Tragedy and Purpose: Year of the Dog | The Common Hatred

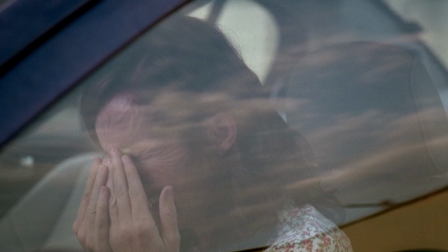253s
The things that she experiences after Pencil's death, and the decisions she makes in the wake of that tragedy,
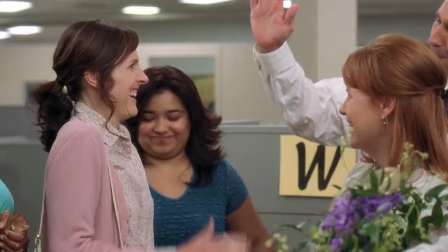258s
fundamentally change her as a person, and upon realizing that who she is now no longer fits into the routine of her old life.
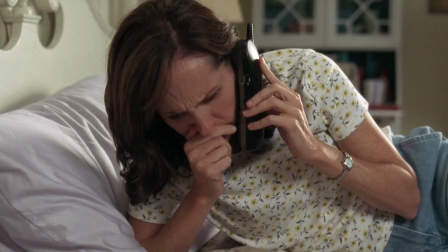265s
She leaves it, and the people in it, behind. Peggy has 53 conversations in Year of the Dog.
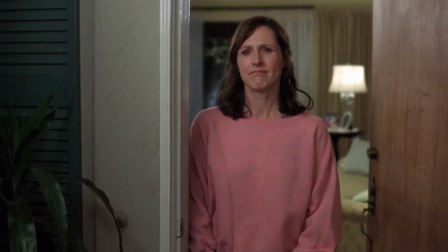272s
Subtracting phone calls, which are shot normally because there's not too much you can do with a phone call when you're trying to stay simple, this count goes down to 48. Of these 48 conversations, 15 are presented in the traditional shot-reverse shot.
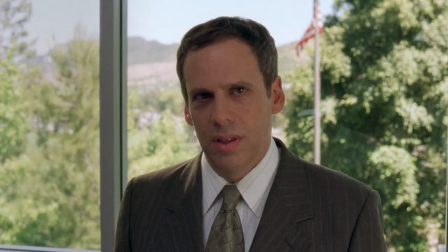284s
Shot-reverse shot. The remaining 33 are shot like this, Framing that is exactly, or almost exactly, straight ahead.
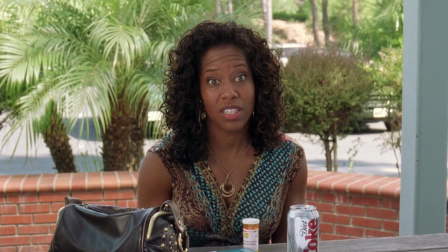294s
Sightlines that aren't over your shoulder or looking way off to one side. The characters aren't seated on opposite ends of the frame, looking across cuts at each other.
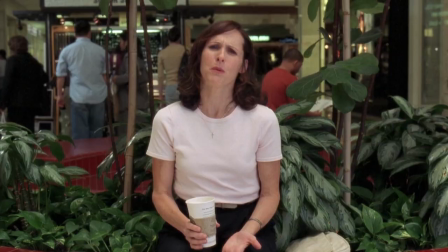302s
They're seated at or near the center of the frame. And they're looking across cuts... at you.
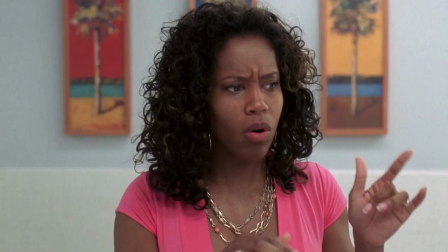309s
When I watched Year of the Dog for the first time, this was something I noticed immediately.
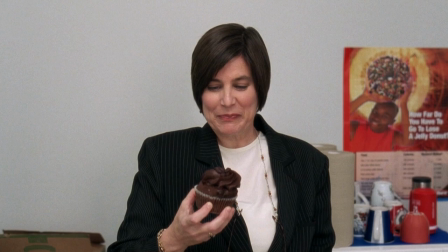313s
It's hard not to notice when it's so different from the standard that we've seen in every movie, in every show, since before we knew what the language of film really was.
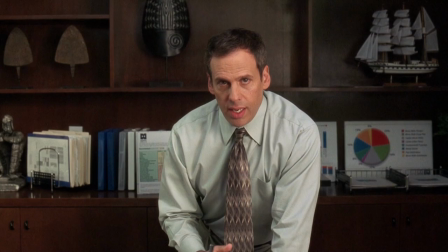321s
I chalked it up to an interesting creative decision made by the director of a unique film, but I didn't think about it too hard on my first time through.
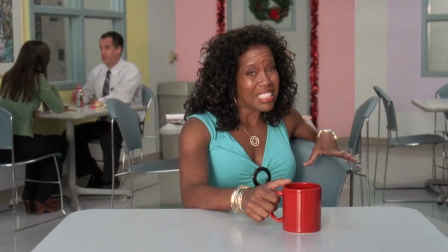328s
When I thought about the movie again over the next few days, in my memory all of the dialogue was shot like this.
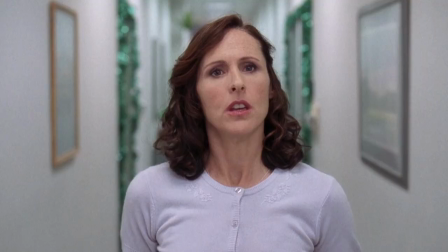333s
But then when I watched it again the next week, I realized that that wasn't the case, which made me take note of when dialogue is shot traditionally, and when it's not.
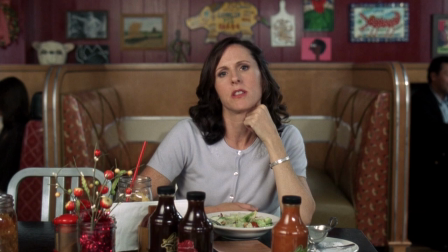341s
Peggy is a woman who is continually taken for granted.
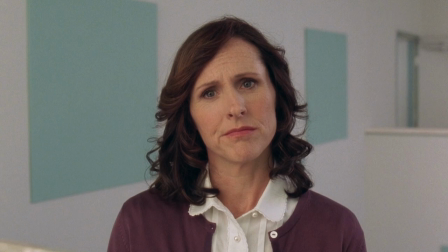344s
People in her life don't talk with her, they talk at her, and she smiles and nods and affirms whatever they're saying, which is all that they wanted in the first place.
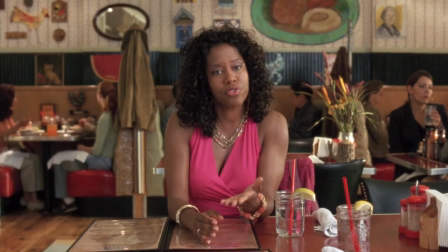352s
When Peggy is in a conversation with somebody who is unable or unwilling to connect with her on a personal level, their conversation is shot like this.
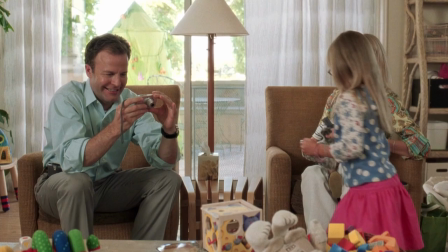360s
When she's in a conversation with someone who is able and is willing to connect with her on a personal level, who engages her in conversation rather than just using her as a yes-man,
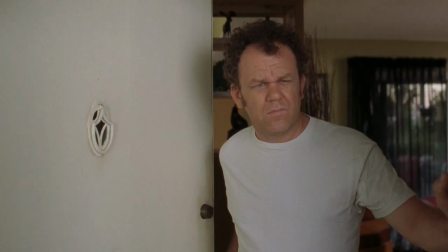369s
their conversation is shot like this. A prime example that illustrates this very well is Peggy's interactions with her neighbor Al.
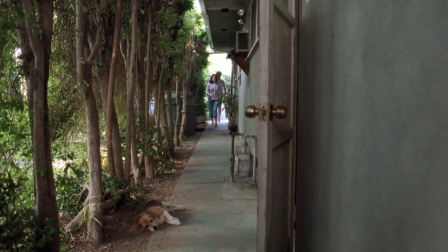375s
The morning Pencil died, he was found in Al's backyard.
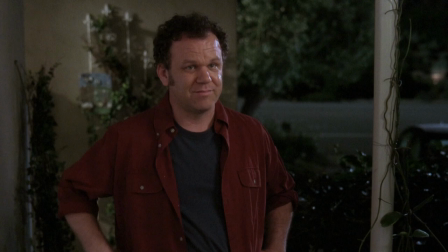378s
That evening, Al comes by and offers the first genuine condolences that Peggy has heard all day, offering up that he had a dog as a child and was devastated by her death. He honestly and non-judgmentally engages with her grief, then relates to her through the shared loss of a beloved pet.
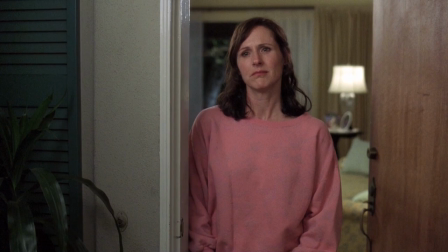393s
He offers to take her out to dinner later in the week, and she says yes.
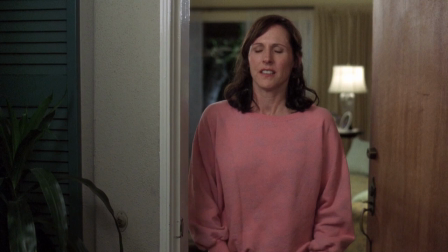396s
This conversation, 17 minutes and 40 seconds into the runtime, is the first traditionally shot conversation in the movie.
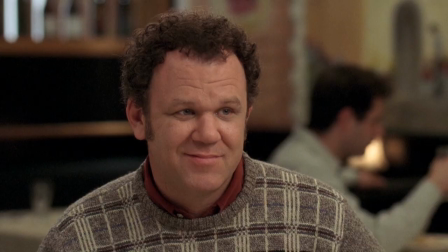403s
On their date, the traditional sightlines and shot, reverse shot framing are still here.
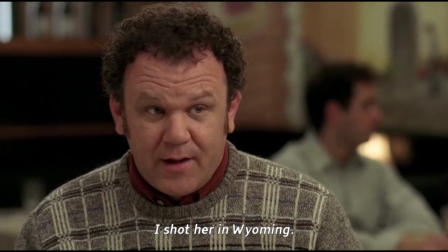408s
But when Peggy asks Al how his childhood dog died, he casually explains that he unintentionally killed her in a hunting accident.
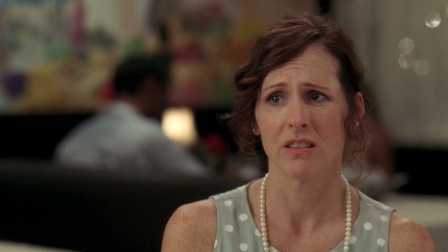415s
Not registering Peggy's change in mood at this information, nor her distaste when she answers no to his question about whether she's ever been hunting,
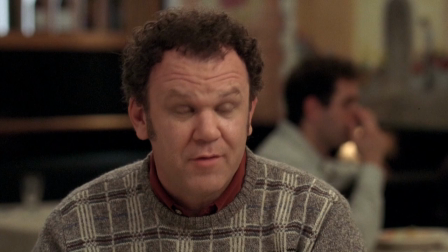423s
Al talks at length about the rush of it as Peggy looks more and more uncomfortable the longer he goes on.
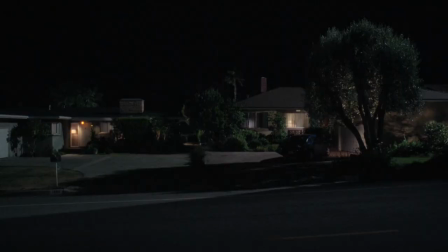427s
Al is no longer relating to Peggy. He's no longer speaking with Peggy. He's speaking at her.
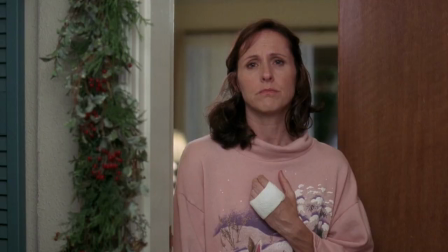433s
And sure enough, when they return home, their next conversation is back to that uncomfortable direct framing, and all of their future conversations are shot this way.
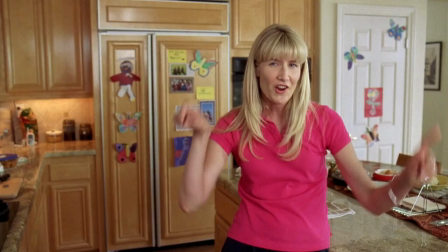441s
Her boss, her neighbor, her best and maybe only friend, her brother, his wife, they all treat their relationships with Peggy entirely superficially,
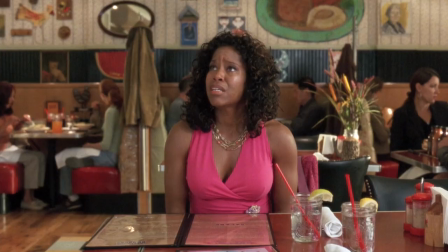450s
and the way their conversations with her are shot are an interesting but effective way to illustrate the distance that exists between Peggy and all the other people in her life.
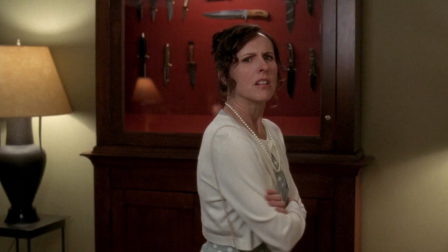458s
Al's ability and willingness to relate to Peggy on a personal level are fleeting and contemporary, so the briefly traditional framing of their conversations quickly goes away.
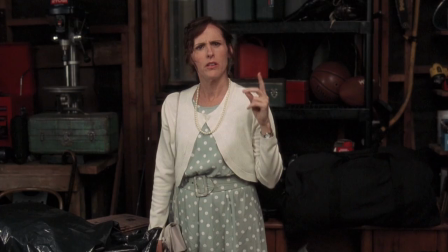467s
Of all the people in Peggy's life, only two of them consistently interact with her as a human being deserving of the consideration and attention that they themselves expect to receive, and because of this,
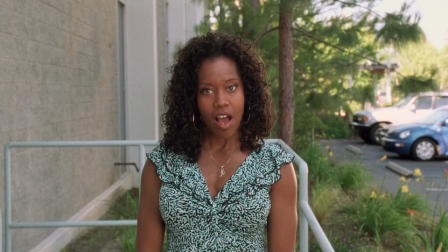477s
only conversations with these two people are consistently shot with traditional shot-reverse shot.
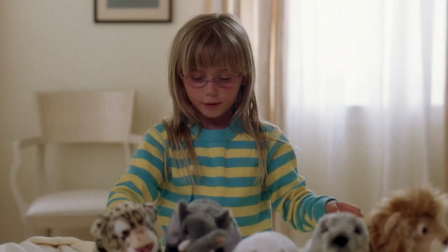482s
The first is Newt, a fellow animal lover that volunteers with a local animal welfare organization, and the second is Lissy, who's a child.
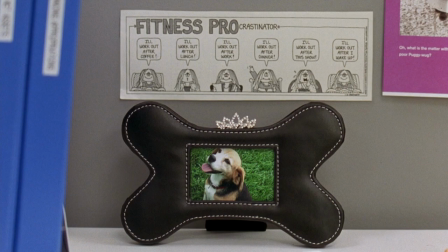489s
Before Pencil's death,
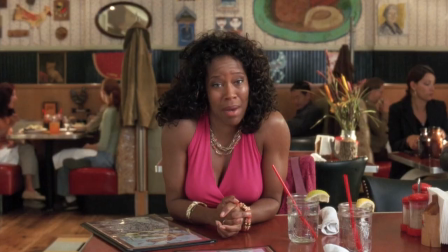491s
Peggy is content with the surface-level nature of her relationships and she shows no real interest in fighting to get more respect and consideration than she's already afforded,
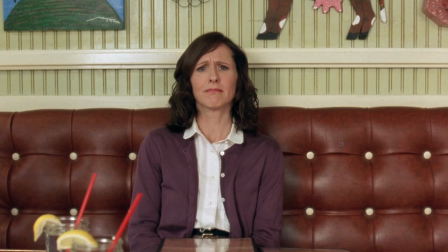499s
which isn't much.